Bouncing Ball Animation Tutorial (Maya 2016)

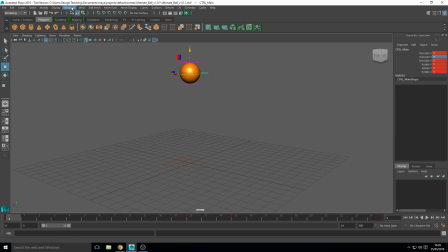(8:06)
So if we go to Windows,
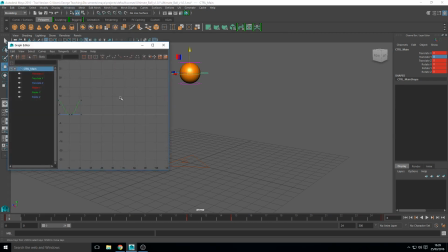(8:09)
animation editors, graph editor, you get this lovely editor here that shows these things called curves. So if you press A, it will zoom in on all of the curves in the scene. And this one here is what we want to deal with. So if we just highlight that, or select any bit of it, right click and isolate,
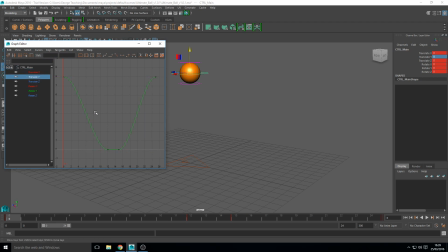(8:28)
it gets rid of the other curves, so any other motion within the scene, you're not going to mess with that by accident. So as you can see, it's kind of falling here, and then it's slowing down, and then it's stopping and going back up. There's not really anything interesting about it, and anything realistic about it.
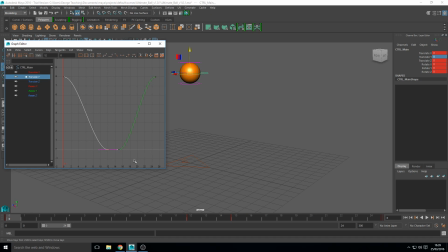(8:48)
And even with stylized animation, you want some realism, otherwise, as you saw, it just looks a bit off. So what we want to do is select this key here, and you see you get these little handles, and if you move them, it changes the curves.
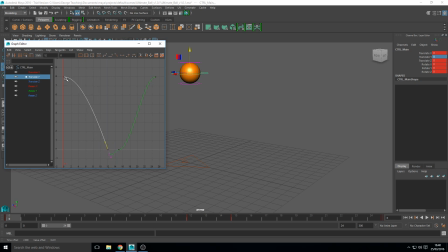(9:04)
So essentially, what would happen here is, as I've moved that, it's going to hang in the air a bit longer and fall quicker. But you are messing up this at the bottom. So what you want to do is, once you've got that selected, right click, you want to break the tangents.
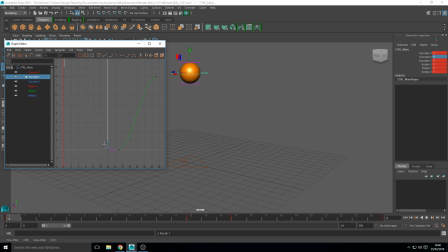(9:19)
This means that the controllers are individual. So I can move this one, make it all crazy and whatever, and that one stays there. So what I want to do is move this, actually. First thing I want to do is I will set it to linear.
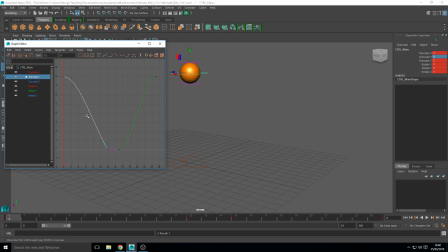(9:36)
So that'll make it straight, basically, and that means it doesn't have any, it has a real impact when it hits the floor. So let's do that first. Let's do that on both. So break tangents, select this one, set it to linear.
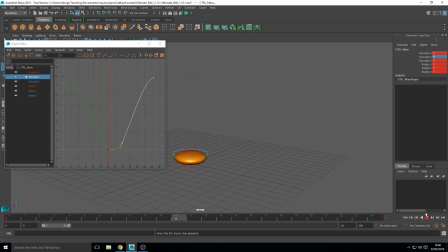(9:52)
Let's see how that looks. So it already looks a bit nicer. It's really hitting the ground with some force and then bouncing back up. It's got a real spring to it, but there's still something missing in my opinion, and that is it's hanging in the air.
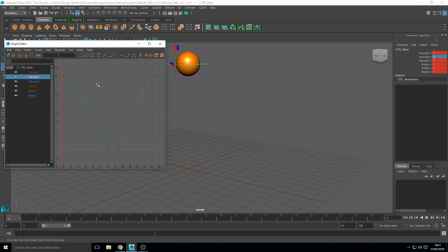(10:06)
It's not hanging long enough. So if we then select down here, select this tangent again, if we just pull it out a bit, not too much, but just enough so you can see it hanging in the air before it really falls down. Same on this side. Roughly match them, but it doesn't have to be perfect.
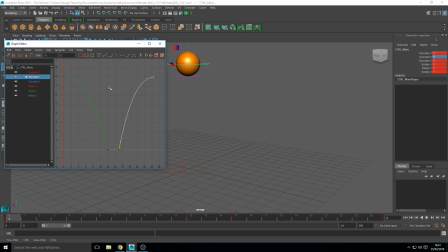(10:25)
Generally things look a bit nicer if they're not identical, just because it looks a bit more natural.
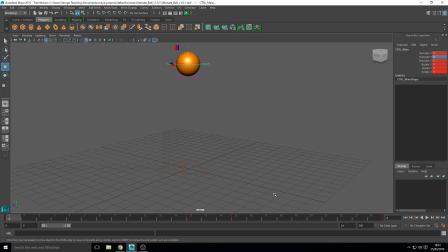(10:31)
Nothing always moves the same. So we'll close that for now. Just turn off the curves, see how that looks. So there we have it. We've got it falling. It's really hitting the floor and it's springing back up and hanging in the air for a minute.
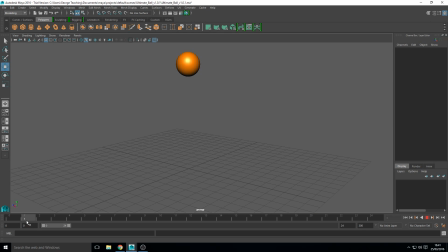(10:47)
So let's just go through that frame by frame. So as it falls, it picks up speed, picking up momentum. It's really stretching out, and then all of a sudden hits the floor, really squashes down. It then takes the impact a bit, squashes a bit more before springing back up
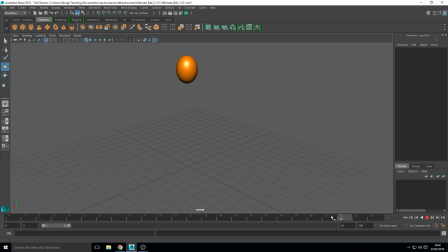(11:06)
and returning to that original position. So although the fall time and then the up time aren't identical, because I've got this bit in the middle where it really squashes down, I just think it looks a bit nicer, a bit more interesting, and it just takes away that symmetry, which makes it look a bit boring.
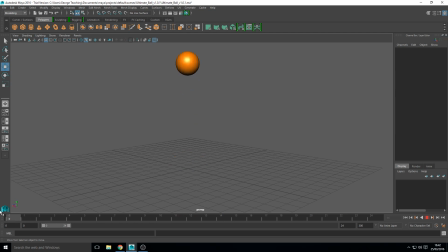(11:26)
So that looks quite nice. I could almost say that's done, but there's something I don't like about it just kind of reaching this point in the air and looking very rigid all of a sudden.
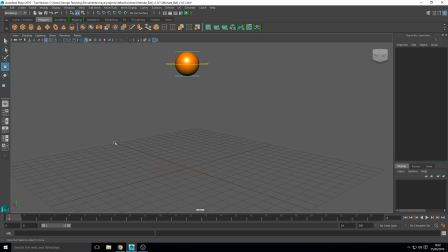(11:38)
And that is, in my opinion, because it's going back to its default shape. And when something's moving, it's never in its standard form. That's nothing you can quote me on, but that's just what I think. That's how I think about animation generally. So as it's gone back to this default position,
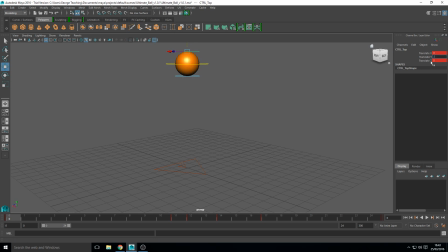(11:56)
it just looks really uninteresting all of a sudden. So I'm going to set it to -0.1, and then we'll set that. Do the same frame 25.